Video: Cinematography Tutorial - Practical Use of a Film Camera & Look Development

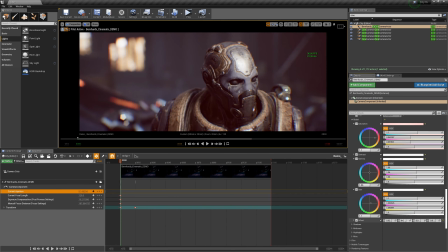[48:59]
So this is very powerful in the gain, I have to say so, because that is nothing else if you're using After Effects or if you would use Nuke or Fusion or whatever compositing tool you have been familiar in the past using,
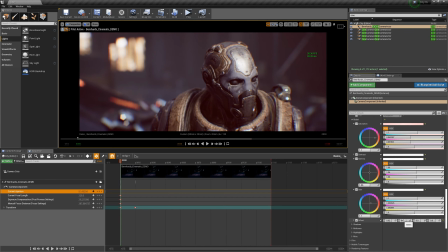[49:19]
right? This is nothing else than Colorista or like color grading, where you can move and shift, so to speak, the reds and the blues and whatever. And that is a trick for cinematography.
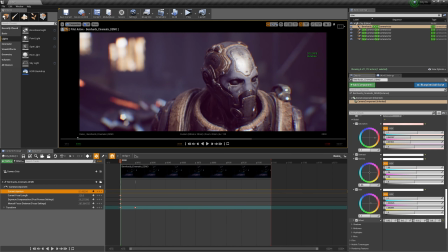[49:37]
What I usually did a lot to really mix colors and mix them more together in how do you say, like you mix those color palettes together that you have more a monochromatic look.
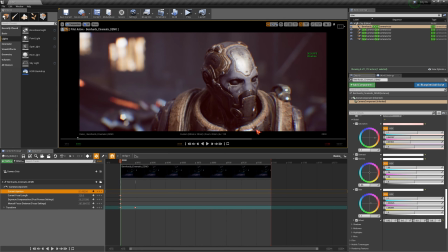[49:54]
Okay, that's all about coloring, color grading. Okay, so when you look at this, I kind of like that. I also kind of like that.
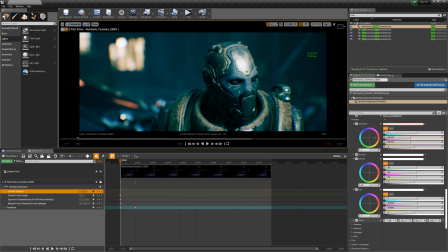[50:06]
This is more like a red. I pushed here the red, as you can see, slightly,
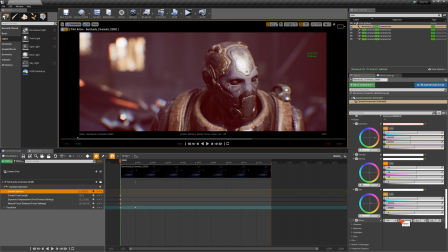[50:11]
and you have to be very, very subtle or very, very gentle when you do this to get specific look what you're actually aiming for, right? And then at the end, again, you can immediately,
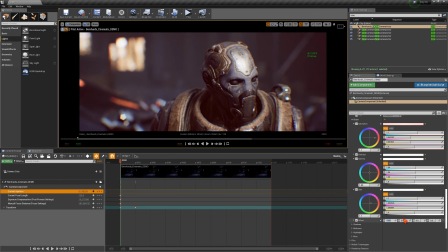[50:29]
turn it on, turn it off, and see what impact it has, and if you're kind of like happy with this or if you're not happy. But I have to say, with the little offset, I'm okay here, and bring it more into a warmer touch.
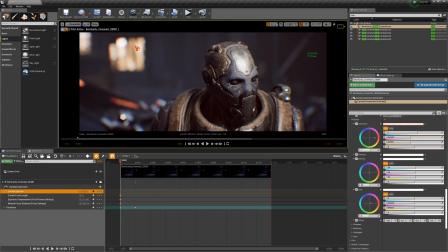[50:44]
And you can see the warm lights in the background. That orange light is closer, gets closer to the golden brownish orange look of the metal of this character. And when you look also this bluish kind of look in the background now
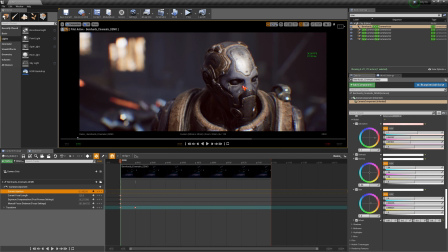[51:04]
fits more to the bluish kind of look from the face, whatever that, or mask, whatever that is. And so you basically have a more monochromatic color palette, and that makes it also look more cinematic.
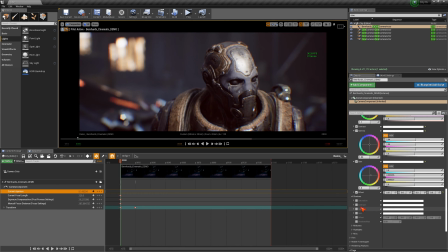[51:19]
Okay, so what is the next thing? Shadows. Yeah, I mean, as you can see, I can just control now my shadows, and I can just go in and say, like, I want to color correct my shadows.
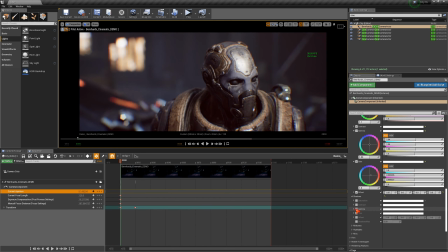[51:34]
I want to change then the contrast or the gamma of my shadows, as you can see, and it's just the shadows.
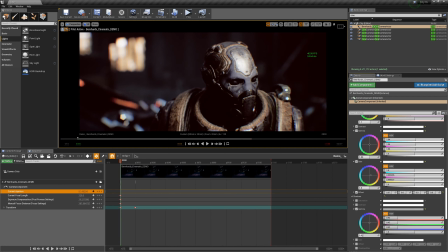[51:41]
Okay, it's really, really very powerful. You can make it like, you see how you can crunch them, the blacks, right?
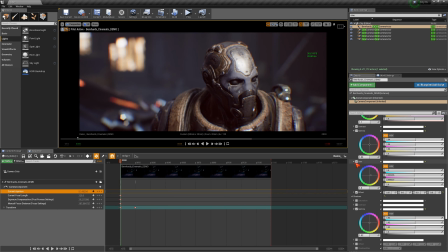[51:48]
And this is what I meant, because you can go in here when the gain or the gamma
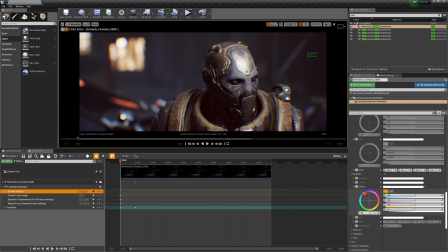[51:56]
is washing it out. Then you could literally go in just, for instance,
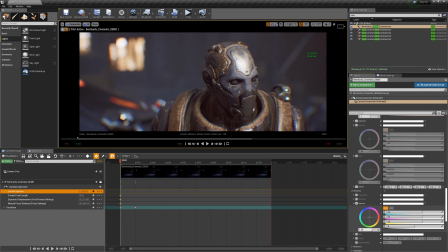[52:03]
into the shadows and bring them up, okay? And not just the entire thing in the level correction.
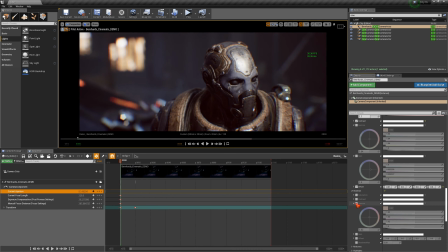[52:10]
So whatever you prefer then, and whatever you see and whatever you like. So the same in the shadows, you have gain, and you have an offset, and you can even change just in color grade the shadows. And the cool stuff is you have the shadows, the midtones, and the highlights. Okay.
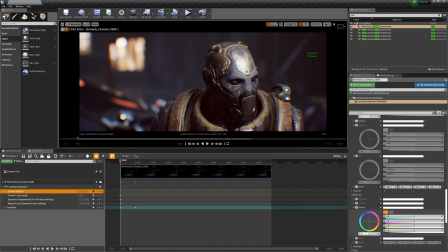[52:28]
So when I go here in my midtones, and let's see what we can do, then you can, always work a little bit on those numbers and see what is it actually doing to your shot. Okay, is it washing it out? Is it too extreme? Is it too intense?
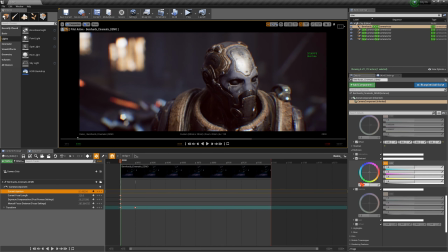[52:49]
And I mean, the cool stuff is just because it's in real time, you don't need to render anything. You don't need to wait for having different,